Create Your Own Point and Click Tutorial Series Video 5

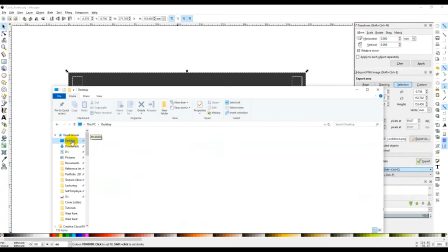That exports that asset. Let's just quickly have a look at point and click, lock screen.
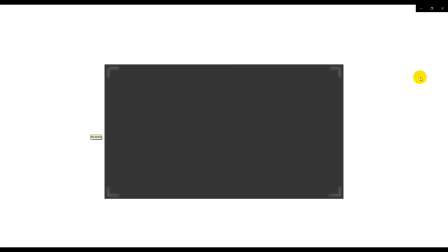Did that work? Okay, yeah, got my background there.
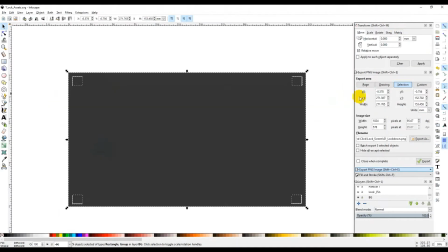That's nice. Came out pretty well. Now I can go through.
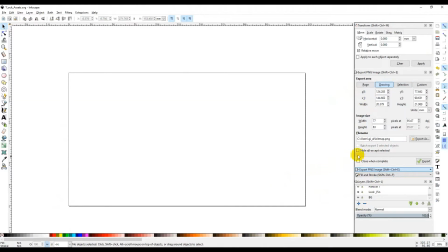That's my lock pin. Okay, so we can't see my lock pin because it's white on a white background. But if I export, let's click highlight,
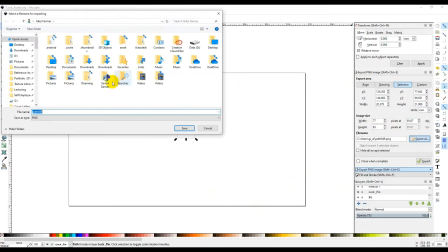export PNG as it is. Export as. You would hope it would have remembered, but it didn't. Point and click, lock screen. Okay, and let's call that 02 lock pin.
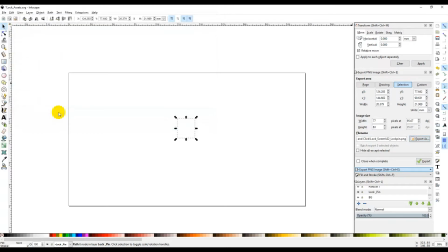Don't know why I put lockdown, by the way, as the name. Lockdown's obviously been in my head, but press export. I meant background. Lockdown works though. I know what I meant. Right, particle 1. So we've got selection here. This is going to get tedious.
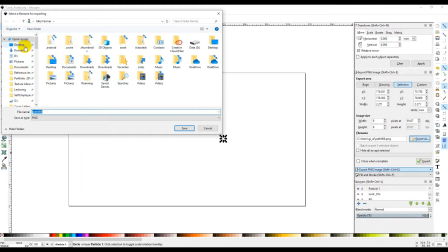I was hoping it might remember. Point and click. Okay, lock screen. And I'll tell you what I'll do here. Copy text as a copy address as text. Did I do it? Edit address, copy. Right, there you go. Let's do it. Right, so 3
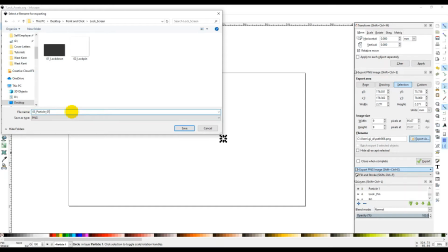particle 01. Export, mustn't forget. Okay,
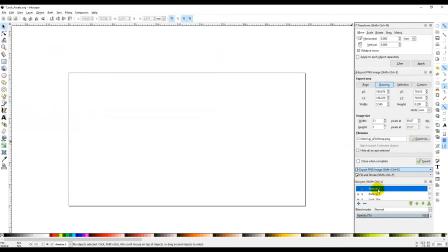Let's go to 2. I'm going to make sure it's selected. Let's cheat very quickly. Export as. Yeah, that worked in there.
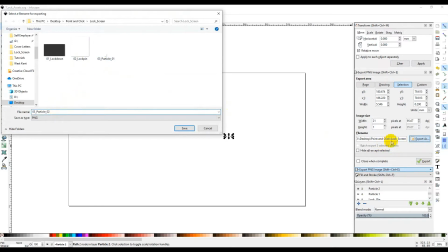So let's call it particle 2. So I copy and pasted the link that I saved there, just saved me a little bit of time. And I want to change that to 04, and that's particle 2. Make sure I press export.
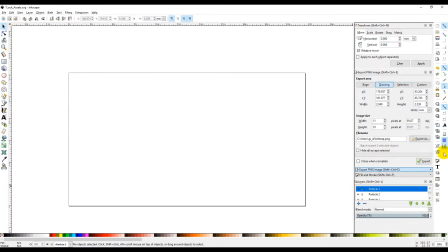Those of you that have seen the other videos have noticed when I've done this before, I probably shouted at the screen where I've forgotten to press export. Very easily done. And export.
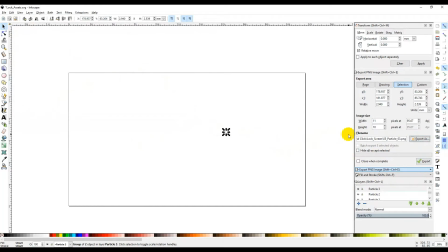5. That's particle 3. So remember, we're just exporting these all out separately so that we can collate them all together when we come to make our final scene in OpenToonz.
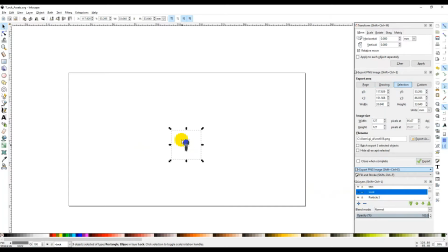Right, so we've got the lock itself, which at the moment we can only see the center, but if I Control A to highlight everything, you can see we've got the whole lock.
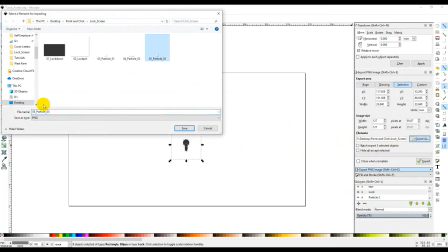Copy and paste that, export as, call it 06 lock,
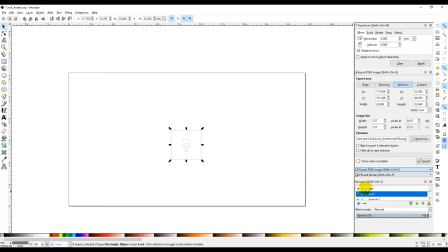hit export, and then last but not least, my text layer, which is white so I can't see it, export, copy and paste. Ah, that's annoying.
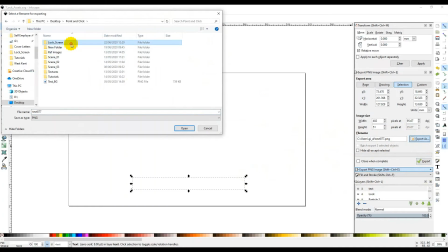I accidentally pressed Control C at that point. We've all done that. We accidentally copy the text that you were trying to paste over. Right, there you go. Text. Export.
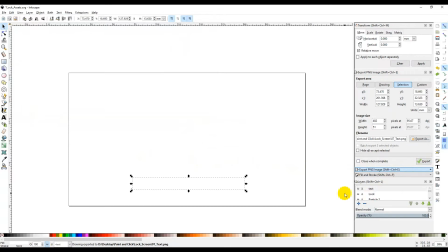Excellent. Okay, so I've exported everything out. I can save that. Let's turn everything back on.
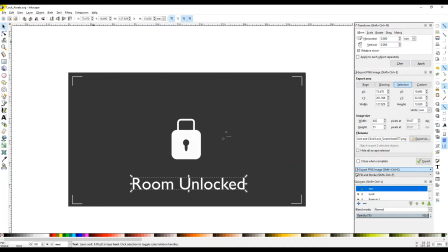If I have any problems with any of it not coming in, I know I can always come back into my OpenToonz file or lock assets file and re-export it out. So essentially what I'm going to do is hide these behind here, make them look like they're appearing out when this lock mechanism will open.
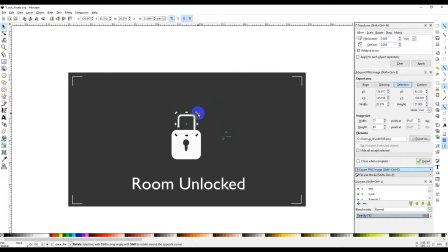I might even give it a bit of a rotate doesn't work. I've seen some of the animations where they sort of swing round and things like that, which is okay, but all I'm really looking for it to do is move up so you very visually tell that it's unlocked,
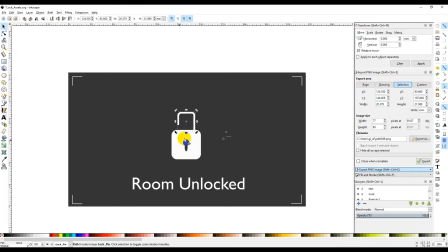and I'll make a small animation that sort of where this bounces a little bit to make it look a bit clearer, and these particles come out from below. So we might even make this text appear.